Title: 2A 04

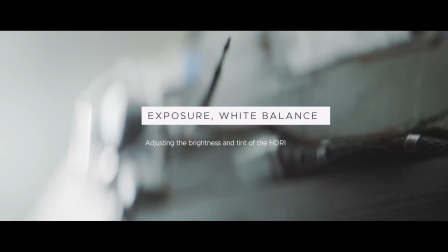After nailing a good angle for our HDRI and finding the right HDRI for that matter,
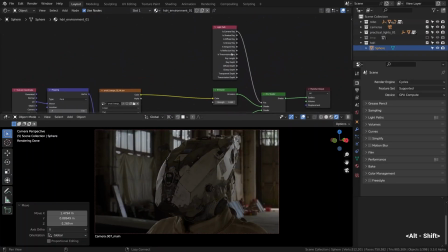we can try adjusting its brightness or exposure and its white balance.
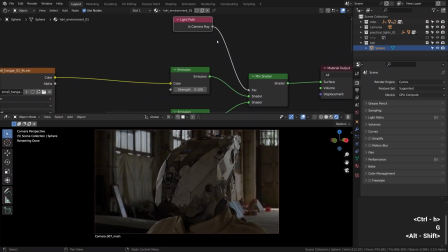I'm pressing Ctrl H for the light path node to collapse it to the only input we are using at the moment.
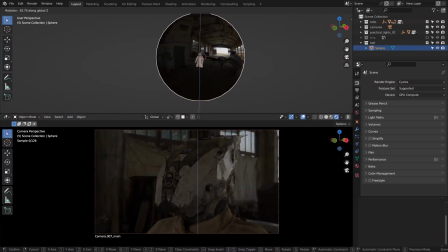And by the way, we still have our spherical object in the viewport, so we can rotate that instead of tweaking the Y rotation in the mapping node. We can scale that as well if you wish.
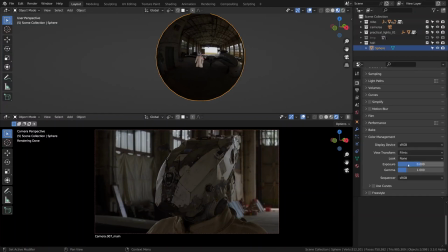As for the exposure, one of the ways to tweak it globally at that stage would be to adjust the exposure slider within the color management tab.
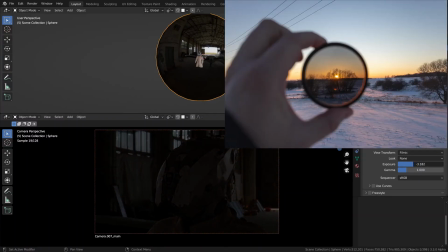Think of it as applying the neutral density filter on the camera.
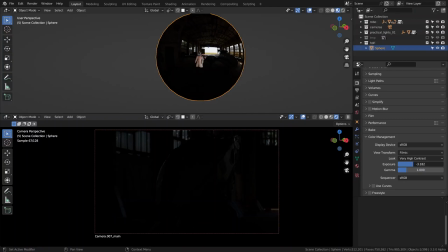Then one of the quite fundamental choices would be to choose the base look or the base contrast.
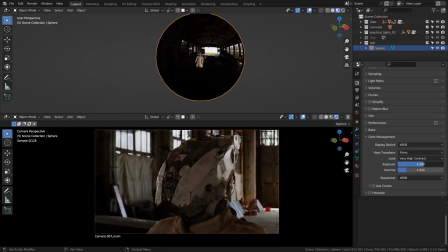As a rule of thumb, I find it much easier to stick to the medium contrast at that point.
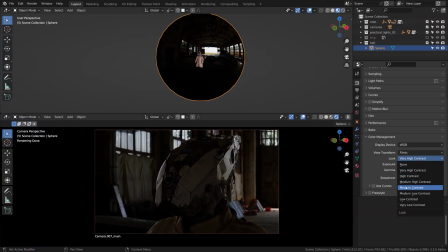It makes the whole thing much more manageable. As for the global exposure, I will bring it down considerably to something like -2 in the color management tab to make it a lot gloomier.
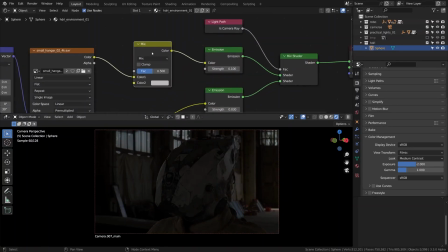And right after, I will plug in the mix node in our chain to be able to adjust the temperature or the color balance of the light emitted by the environment. The mix node should be multiplied and the color adjusted to liking.
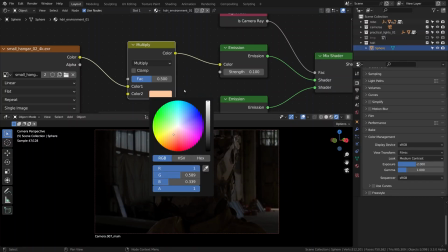What I want to do is swivel the room tone towards the warmer part of the spectrum, as if to change the time of day in some sense.
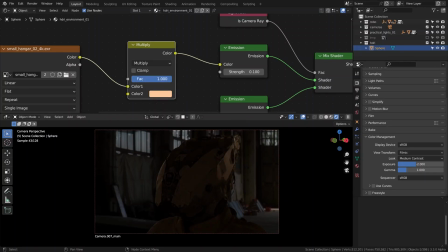It is similar to tweaking the white balance in real cameras. Hopefully it will make it look more of a golden hour situation rather than a broad daylight.
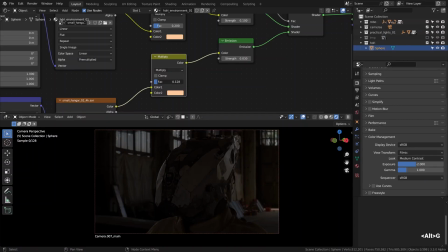Now we need to extend the same treatment to our backdrop and tweak it to your liking, the mix factor I mean. As we have the light path split, it's completely normal to have slightly different values within the mix factors.
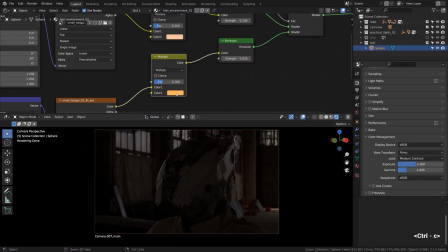I think we can make the color slightly more saturated, slightly more peachy.
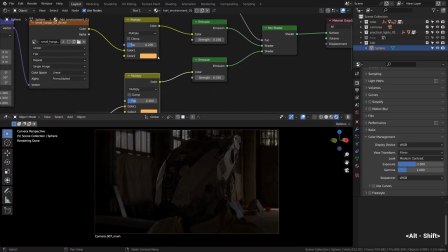There is certainly room for that. You can check before and after by pressing M to mute and unmute the nodes, and I think that looks good. I enjoyed the darker and warmer ambience of our canvas light layer with the evening undertones.
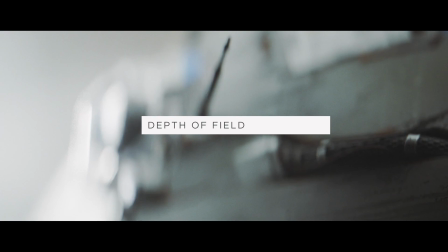While not affecting the light sources directly, depth of field still plays an important role in how light gets transported through the lens to the sensor.
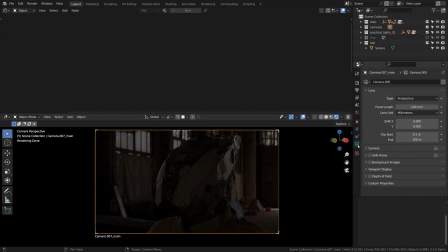So let's take a moment to click on the camera border to select it, jump over to the camera settings, and let's see what we have here. It's a quite zoomed in lens at 120mm. We just need to tick the depth of field checkbox, select the focus object or the distance for that matter.
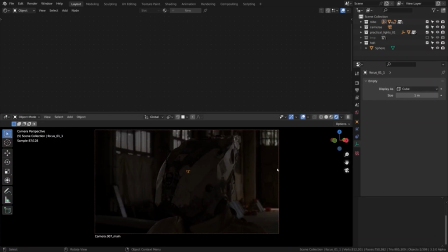We already have placed the empty object serving as our focal point. So the f-stop value controls the depth of field. The lower the f-stop, the blurrier the background as a rule of thumb, if the focal point is our subject.
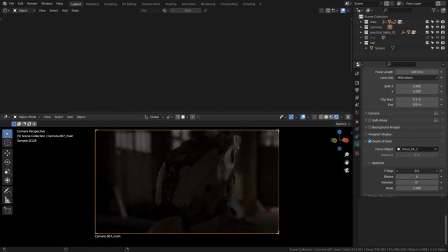I will go with a pretty wide open aperture with a f-stop of 1, which offers just enough separation but not too crazy on the blur. As for the vertical squeeze of our out-focus elements to bring it closer to an anamorphic lens look,
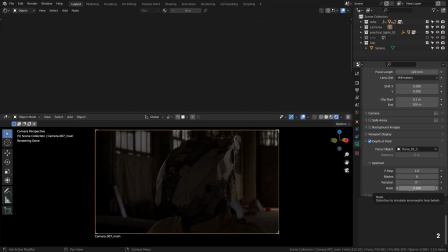I'll go all the way to 2 in the ratio slider, which means yes when translated from sliderian.
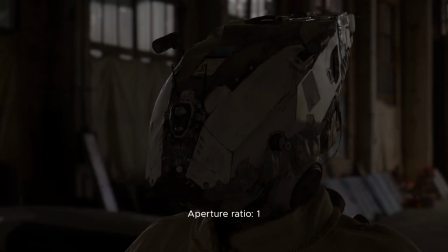Make it anamorphic. Here is a quick comparison of different aperture ratios within the camera settings. The aperture ratio of 1 imitates good old spherical lenses, the uniform bokeh circles, all that jazz.
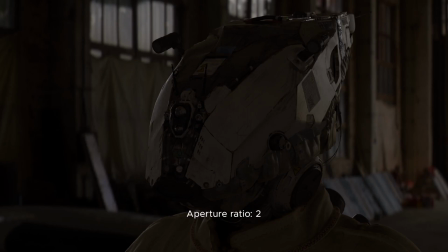The aperture ratio of 2 imitates an anamorphic lens with a vertical squeeze of out-of-focus elements. Here is the creamy bokeh of the wide open lens, which is spherical.
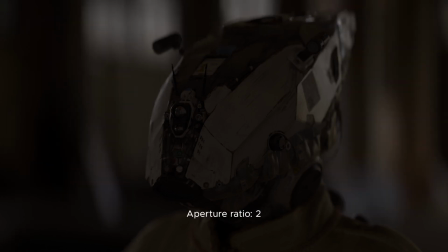And this is its anamorphic counterpart. This effect can be more or less evident depending on the scene content.
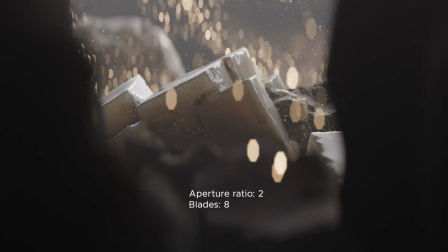The brighter out-of-focus glints will show off the anamorphic squeeze in a more impressive way, definitely.